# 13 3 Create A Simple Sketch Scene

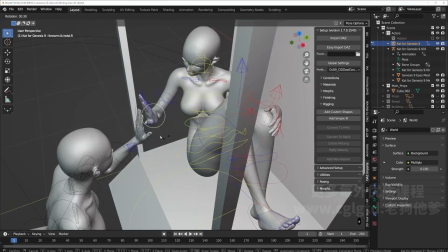16:36 We want it to look a little bit more natural.
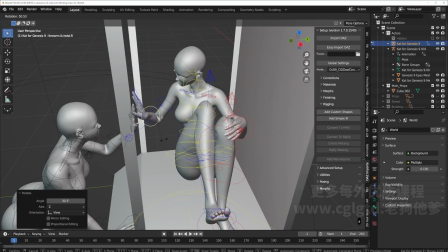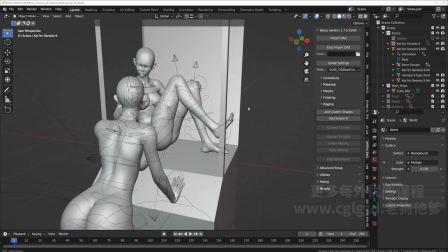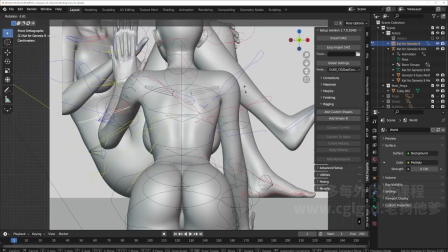16:49 Maybe the body can be a little more laid back because she's leaning against the glass.
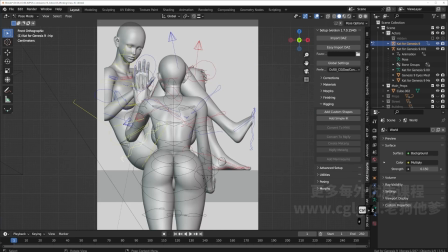16:55 That's looking really laid back for now. Whoa.
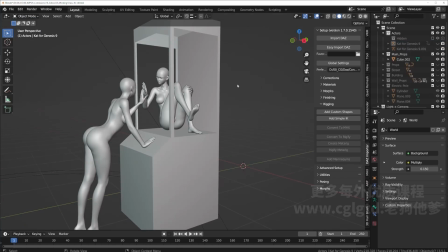17:04 Okay, both of them are ready. And now we can show our entire scene.
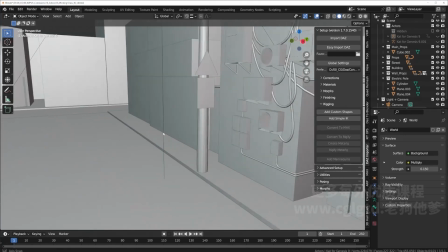17:12 And that's pretty much what the sketch was.
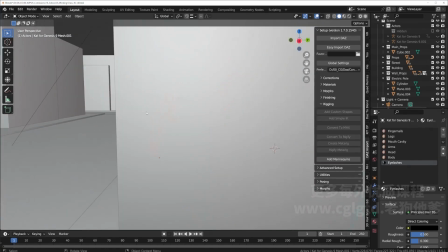17:20 And then you have like the characters that are looking at each other. It's really fine, really interesting.
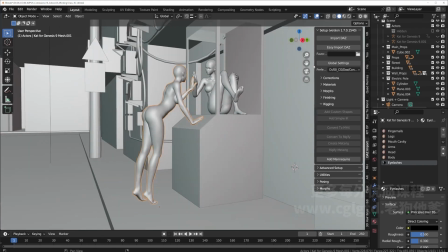17:27 Of course, the pose we will refine later, but for now, I think we have
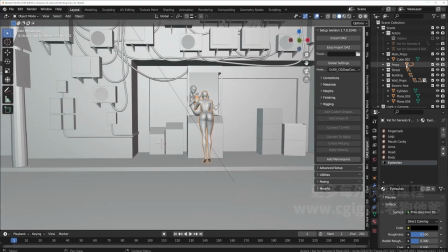17:34 the idea.
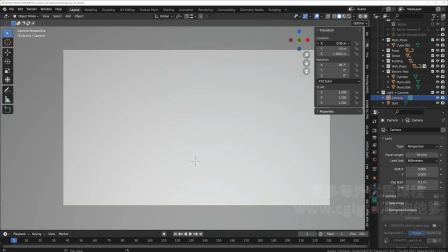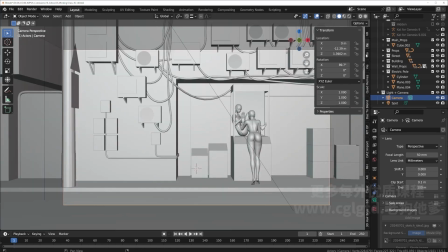17:43 Let's move this forward a little so we get that. And yeah,
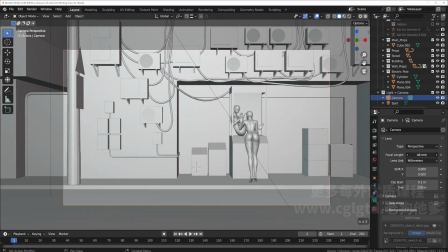17:52 for the camera we can increase the
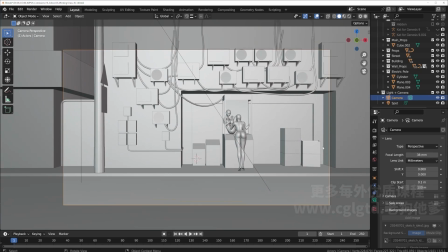17:57 focal length so we encompass more of the scene here. Yeah, let's try 40. Yeah, 40 looks about what we had before. Let's open this up and check.
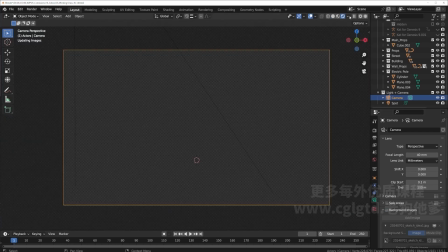18:10 Yep, pretty cool. And then we can check this again to see that the lighting is okay.
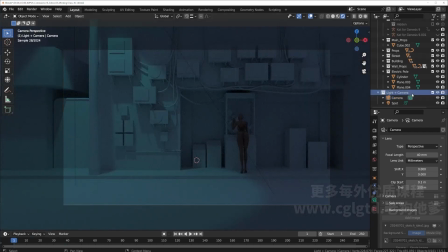18:15 Okay, right. We still have to add the final light in there. Right?
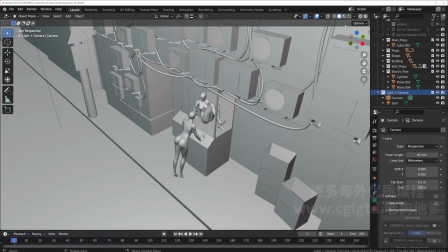18:20 What we do is go back to the render view.
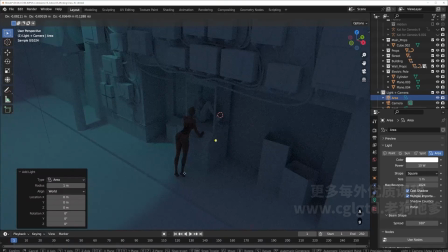18:26 Let's go to light and add an aerial light. And we'll move this light here.
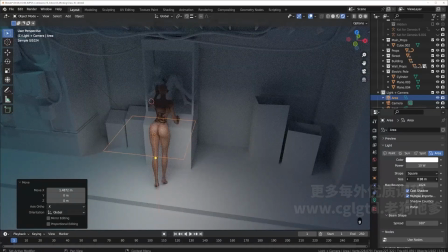18:32 So aerial light is like a plane light. And it's pretty much like what the light is inside the claw machine.
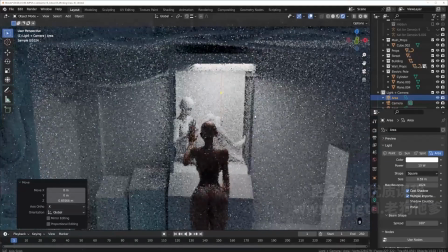18:41 So let's have that sticking right up into the ceiling. Position that center.
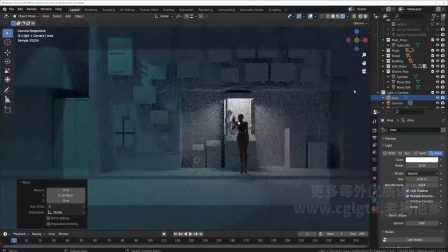18:53 Okay, like that. And we can make the spread a little lower so it's not spreading wildly within this alcove.
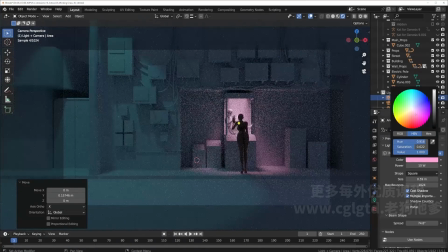19:06 And then let's give it the iconic pink color. Okay, cool. I don't think I removed.
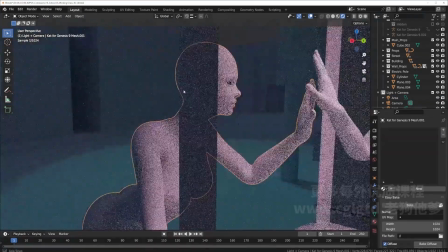19:22 Yeah. Okay, now the color is looking more correct. And for the eyeball, I'm gonna click the eyeball and just remove all that.
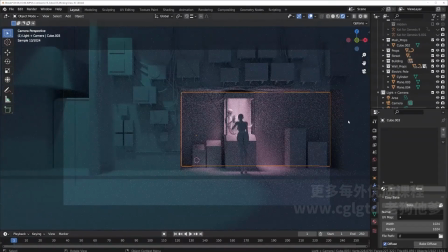19:30 So now it's so she is also a mannequin. All right, control save. All right, now that our sketch scene is all set up, we can proceed next to start placing our camera for the next chapter.
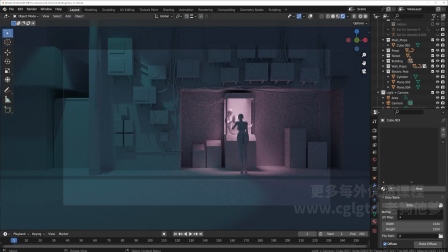19:46 But as you can see, now that our 3D scene is placed,
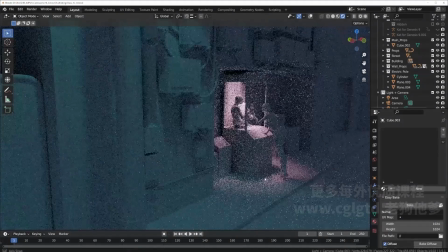19:51 we have a better idea of the sense of space and scale and everything,
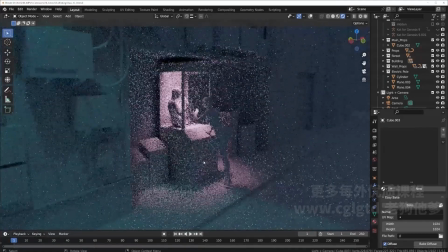19:55 and we can move around more to look at the scene and to experience it in 3D space.
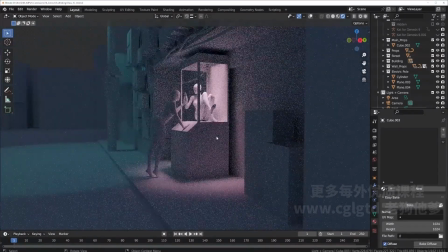20:04 All right, guys, I will see you guys next class. Bye-bye for now.